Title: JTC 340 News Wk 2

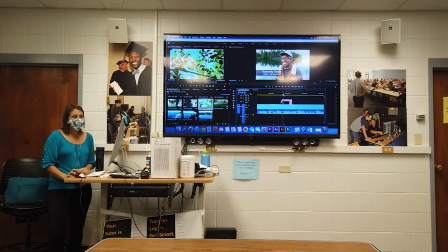And you want to put it in a place where it's going to be easy to read. So this is like the standard one that I typically use from ones that I have to make from scratch. Looks professional, you like professional looking font. Switch the font to the top and the bottom.
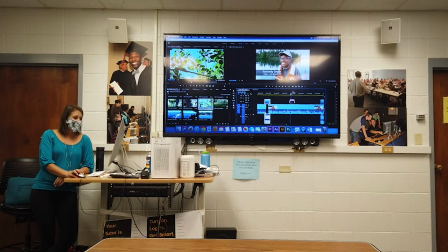I'd probably spend more time picking out the top font because I don't love that. But the little box behind it, and then it's fading out.
Like I said before, I'm an animal scientist, so working with the vegetation.
A really simple, informational piece.
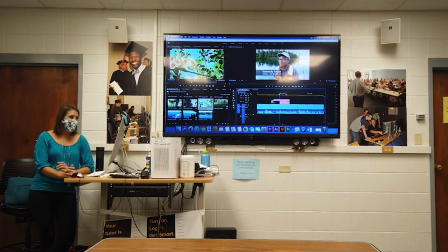So on higher end projects and things like that, typically we'll spend a little more time making this a little fancier, but not distracting, but this absolutely gets the job done and looks professional.
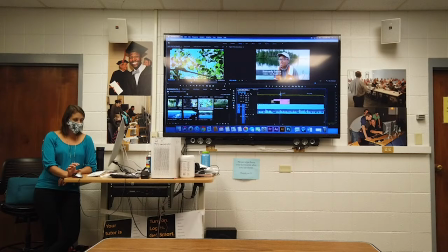So, to create this guy, you need to identify, where to put it. So first of all, the first time somebody starts talking, you typically cover the first few seconds of the soundbite with some B-roll,
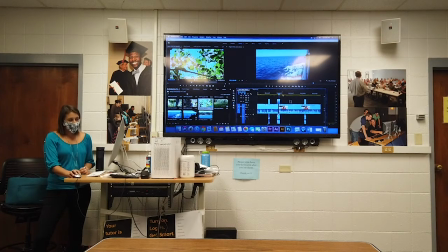and then you want to have them on screen. So you don't have to have them on screen every time they talk, but typically the first time they talk, you want them on screen so you can introduce them to your audience. And then with a few seconds of them being on screen, you're going to have that lower third. So here.
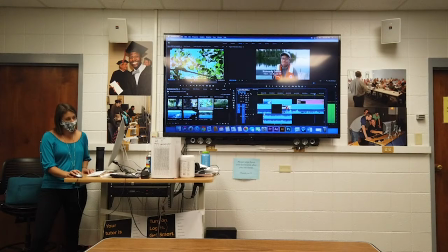Supposed to do on the island, left to go, but this is going to be our last little round of the Moose Mouse surveys.
So not right at the start of her coming on camera, but a few seconds after, just so it's not too much visual information at once for your viewer.
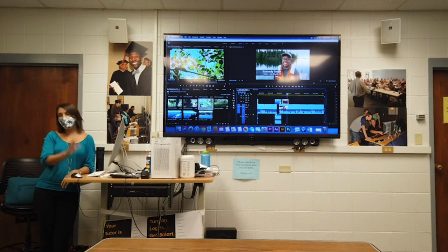And then they know who they are. Then at other instances, you don't have to put a lower third up. It's a 2-minute video. Only need to put a lower third once up per person. And you only have to really show them once.
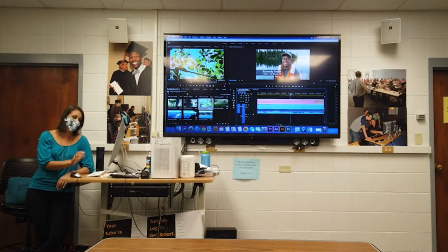You can show them on camera more times than that, but as long as you're introducing them. Okay, double check that this camera's rolling. It's gonna be... Okay, cool, we're still going. So now for this guy,
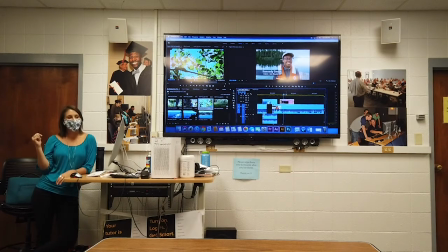rule of thumb for text, needs to be up for long enough to be read twice. So rule of thumb is twice, because if you can read it fast twice, that's enough time for a viewer to see it come on screen, read it, and then it'll fade out.
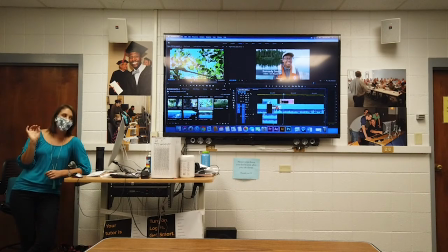You don't want to leave it up for longer than that, because if it's up for longer, then people will just reread it and stop paying attention to your video, because if there's text on screen or in our view, we tend to read it, how our brains work. So you want to take it down so it's not distracting,
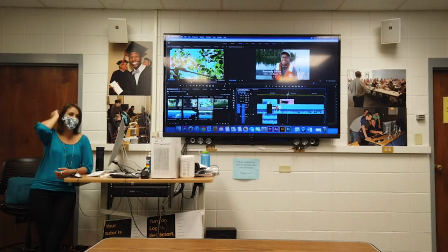but you want to leave it up long enough so that they have time for their eyes leisurely make it over to that part of the screen and be able to read it at a comfortable pace without feeling rushed. So be able to read it twice, then pull that down. Usually for an average size name and title, that's 3 to 4 seconds.
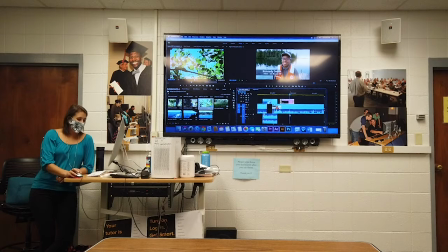As long as it's not super long name or super short name. So that's usually how long you need. Okay. Who here has put text on video in Premiere before?
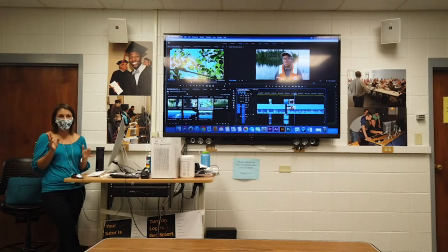You put text, so you guys new to putting text in Premiere? Okay, cool. So there will be some LinkedIn Learning homework that goes over ways of putting text.
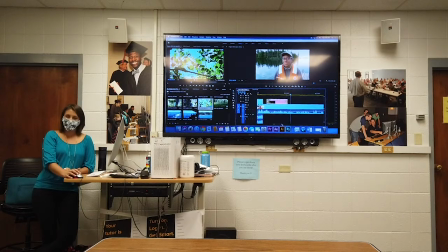There are 3 different ways to put text into Premiere. I use the slightly older way just because I'm just used to editing that way.
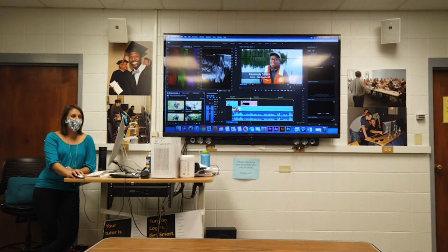It's part of my workflow. There is this graphics panel that the LinkedIn Learning videos teach you how to use. And you'll also see a bunch of presets over here that you can just dump on there. In future projects, feel free to use these. For this project, do not use this.
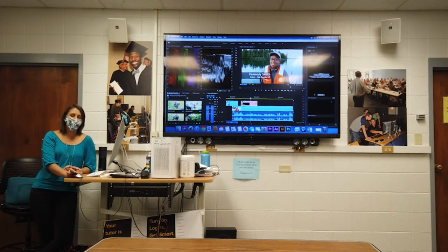You need to make your text from scratch for this project so that you learn how to do it.